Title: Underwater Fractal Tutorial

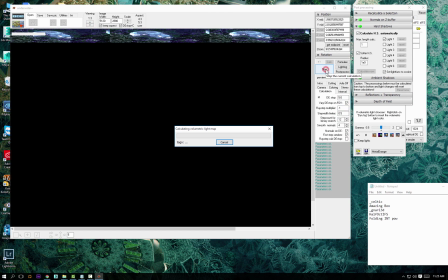and here I'm setting this up for the high-res render so 5120 by 2880 something like that and
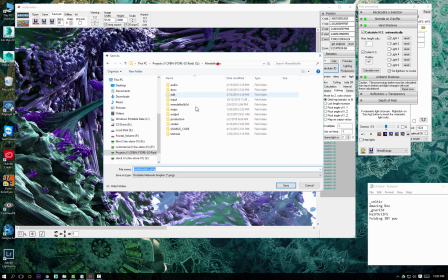yeah this is after the render render took maybe about 40 minutes 45 minutes so I'm saving different
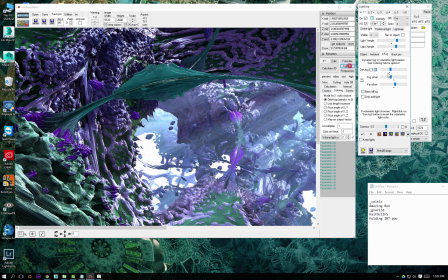files I'm saving this scene in 1 2 viewing mode now
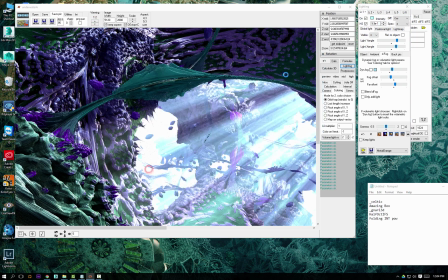I'm blowing out the dynamic fog of also save the z-buffer and
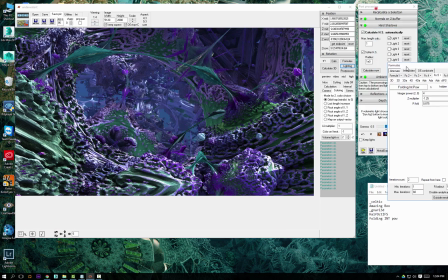I'm saving different because you don't have to re-render for different lighting
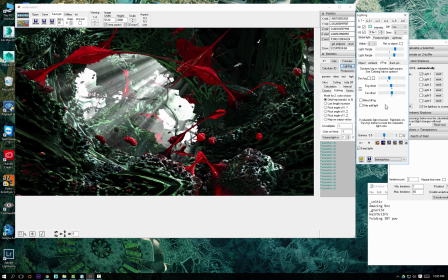setups that I have so I just try I just cycle through them and
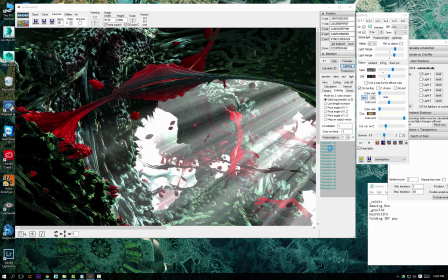I go like okay this is interesting and save them as well because you can then combinate them combine them
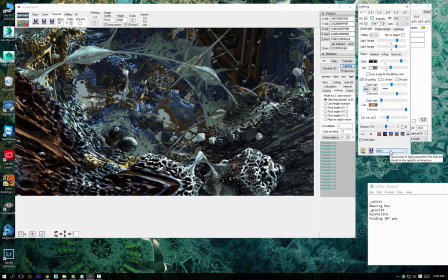sorry in in After Effects or Photoshop or whatever you like to use so
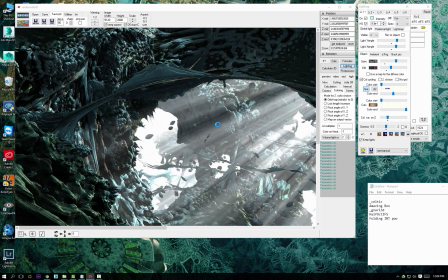this is almost real-time you don't have to re-render to get all these different lighting and I say lighting
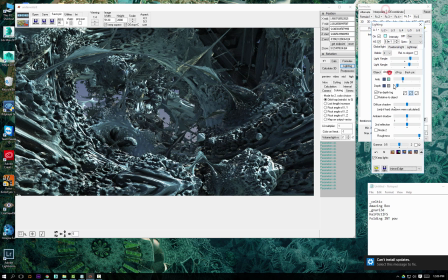but they're also shading basically lighting shading setups which is great I wish other 3d software could do
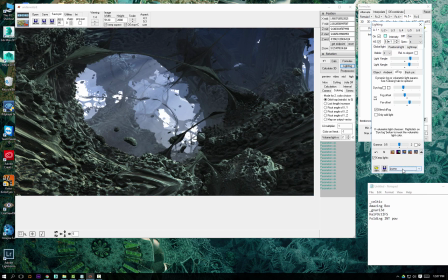that I know there is some but not the the regular stuff so I
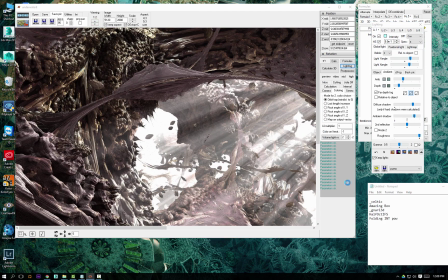don't not sure at this point if I'm going to use them all but I'm just getting a couple and every time so I'm watching them at
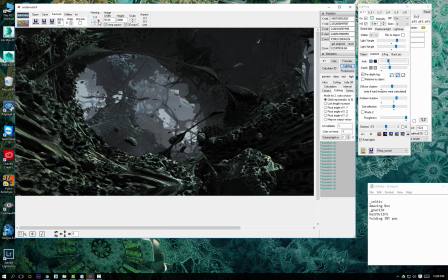1 4 resolution but I'm saving them as 1 2 resolution every time I go back to that one two saving them because if you save them you
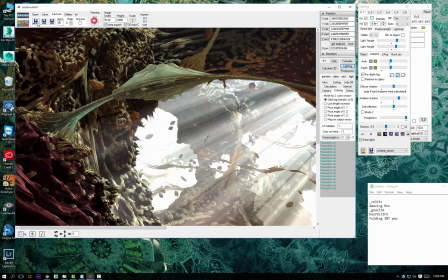will actually they will it will be smaller so that that one two resolution is
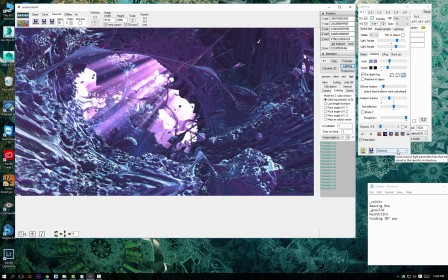the resolution that I'll be working in an after effects and
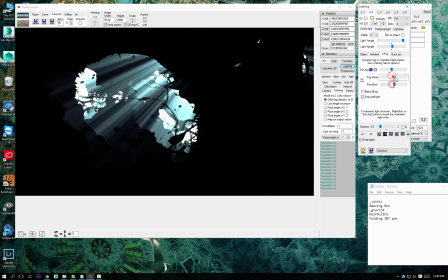here I'm just saving out just a volume light so only the everything else is black
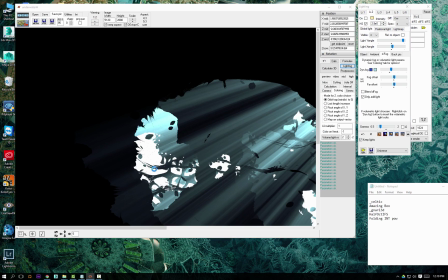so basically you know for the compositors you can just have almost like
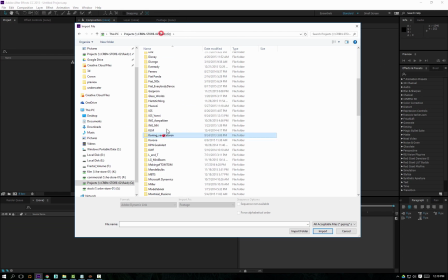you you would have different different passes have a z-buffer pass a volume light pass and then combine them so here we go
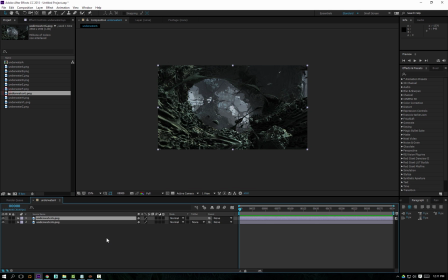in after effects just getting those different different different
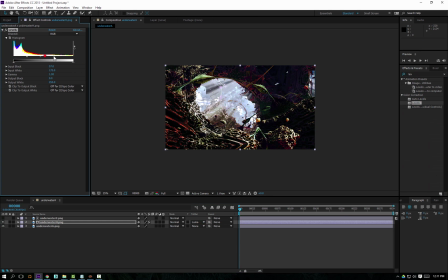color variations that I've that I've that I've saved into the and I'm just playing around a little bit with the colors and and I'll try to basically combine two different ones with the z-buffer so in the foreground we'll see
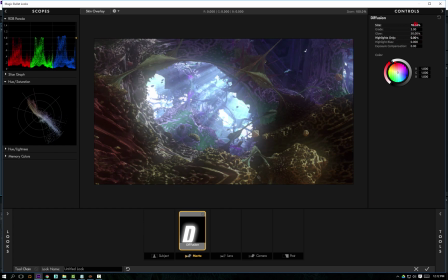one and in the distance we'll see the other one the brown one is in the foreground basically okay here I'm making in magic bullet look sweet I'm making a diffusion pass which I'll now
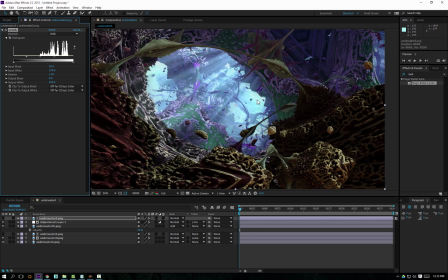multiply with the z-buffer so it's only in the distance you'll get that diffusion
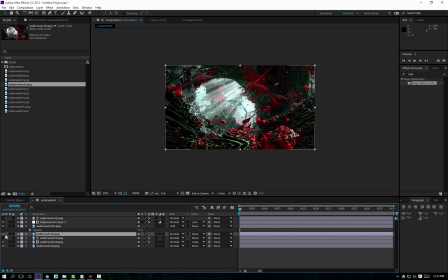look only far away so that's that's actually really a little bit how how fog works it diffuses the further you go away so it's a it's a
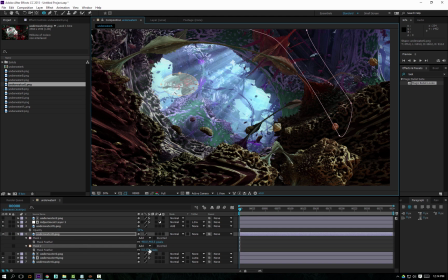trick that I use a lot and it just gets that nice
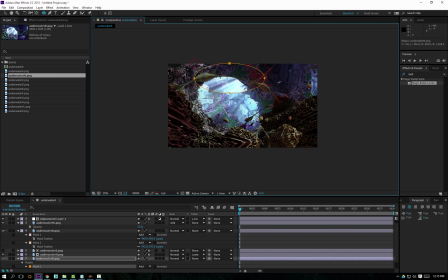soft diffusion look but not everywhere so here I'm just getting that extra volume light only there in the top
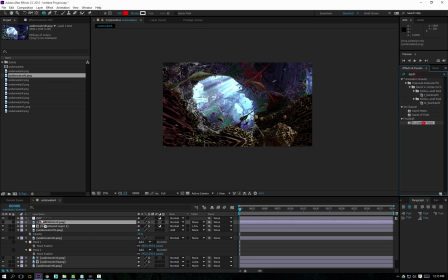so it looks like the volume light is a bit stronger on top than it is in the bottom I've
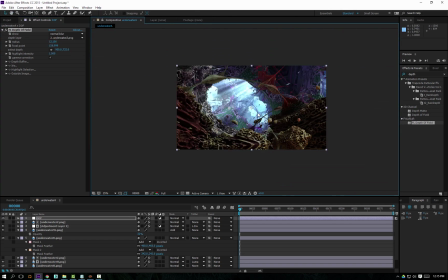also added a depth of field here a little bit just to slightly soften the foreground it could you could go really far with it but I didn't want that that
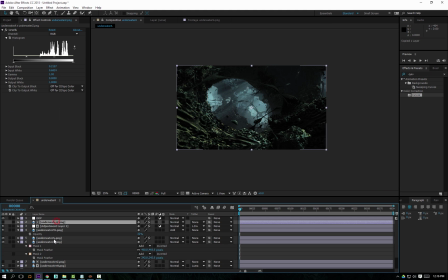that depth of field look in here as much but there
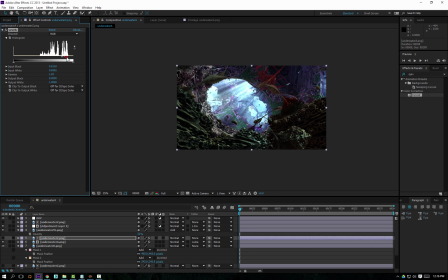were also some some aliasing and some little noise artifacts they are kind of hidden a little bit with it here I'm getting another foreground in which is even darker so I really want that layered look that dark foreground and then we get that that
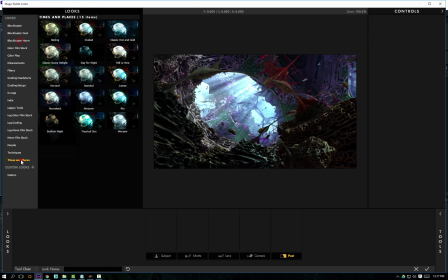that light worlds that we can see outside like we're we're inside a cave and we're looking outside so these are some
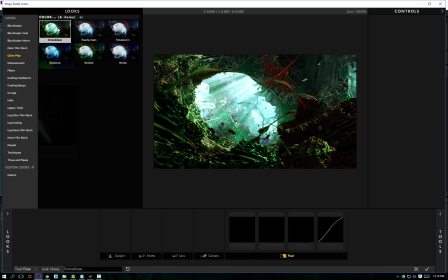presets of magic bullet we're really useful as starting points like you can okay this is way too green but you know
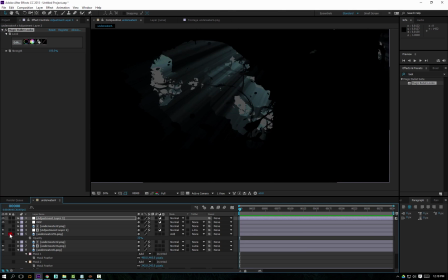you can kind of see what kind of what kind of looks you can get with color correction and you've